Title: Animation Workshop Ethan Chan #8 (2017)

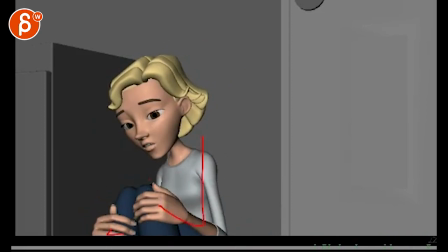(2:56)
and also her hands all that stuff comes it's a bit pose to pose it kind of comes to a stop at the same time and it's right before we cut out basically and then here towards the last couple frames there's no animation so you'll have to continue some keep alive compression on the
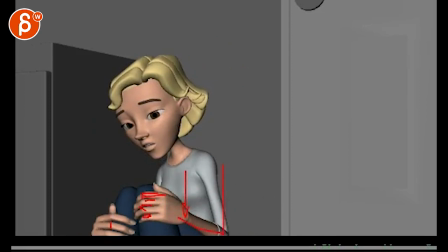(3:12)
fingers the weight kicks in maybe all this drops a bit while the fingers stay put stuff like that then
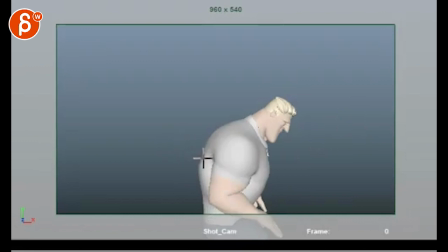(3:22)
no face no hands no offsets just placement I don't have a story yet I didn't really know how to start it but after going through different takes and poses is what I like the most that's a tricky thing if you you don't have a story I didn't really know how to start I'm not sure you know that's not
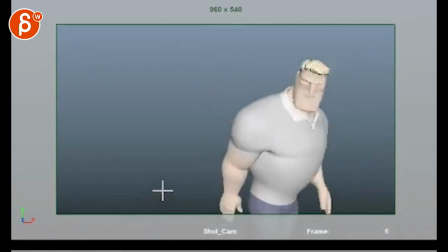(3:36)
the right way to go about you're gonna be stuck with the shot like this for a while I can't let this happen I will not allow it I
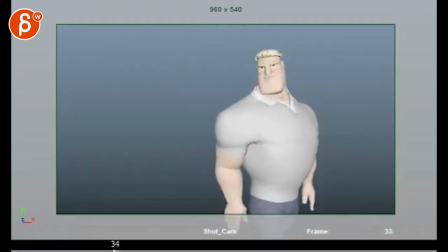(3:43)
mean look at these people it just seems very posey I can't let this happen like that could be like I like that because then
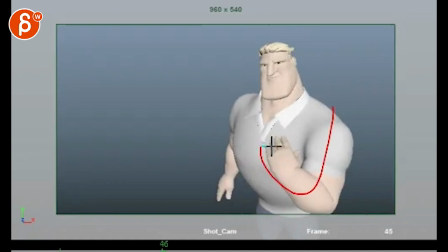(3:51)
you have a lot of head accents and just facial stuff but then you have I and you're pointing towards yourself like you you shouldn't really point out where act out words so then you have gesture gesture look and gesture it's just a lot of stuff
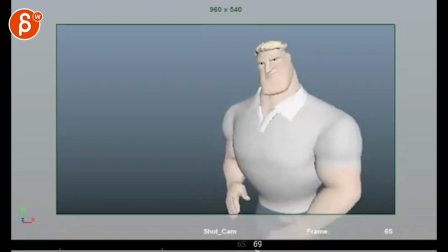(4:07)
so I will keep that just allow it and
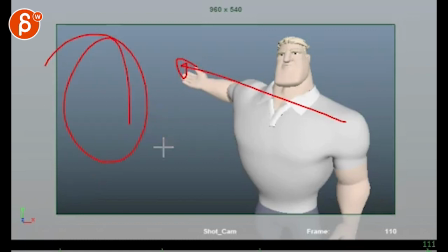(4:17)
again I'm not sure if you need this because there's nothing to look at I know you might add something later but pointing is always kind of a default thing i mean look at these people he
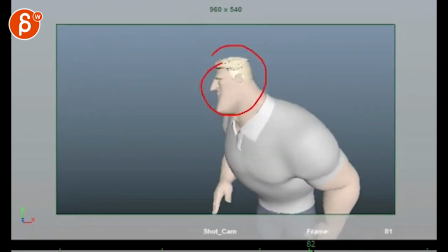(4:27)
could just the thing is he can just look what i would do is instead of that and then point is this with a little bit of a step side step turn
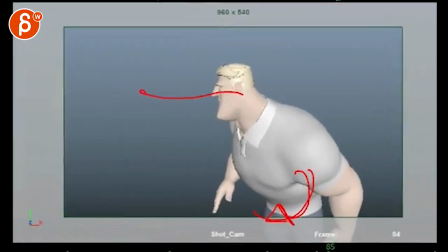(4:39)
looks over comes back whoops so when he comes to here he actually took a
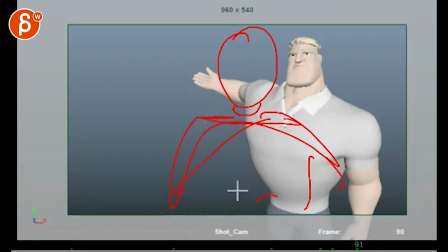(4:45)
step forward so he's actually now a lot bigger in frame no pointing and then he goes i mean look at these people and it's this big thing and then you can get a clear read on his face so you're using depth in the scene because the the common thing is to just have
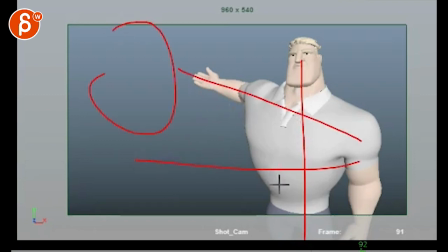(5:02)
a person standing presenting in an empty room uh and not moving around and it's basically whoops it's basically you know he never
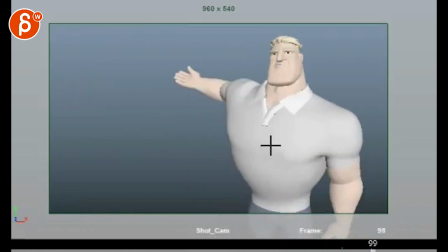(5:11)
takes any steps there's something in here but you can push that a lot and get that character a lot closer to the camera just to give it more contrast. All right, thank you. All right, there's an email, you can sign up, you can start whenever you want, you can submit whenever you want, you get 16 submissions. Either way, a like and subscribe would be awesome. All right, thank you.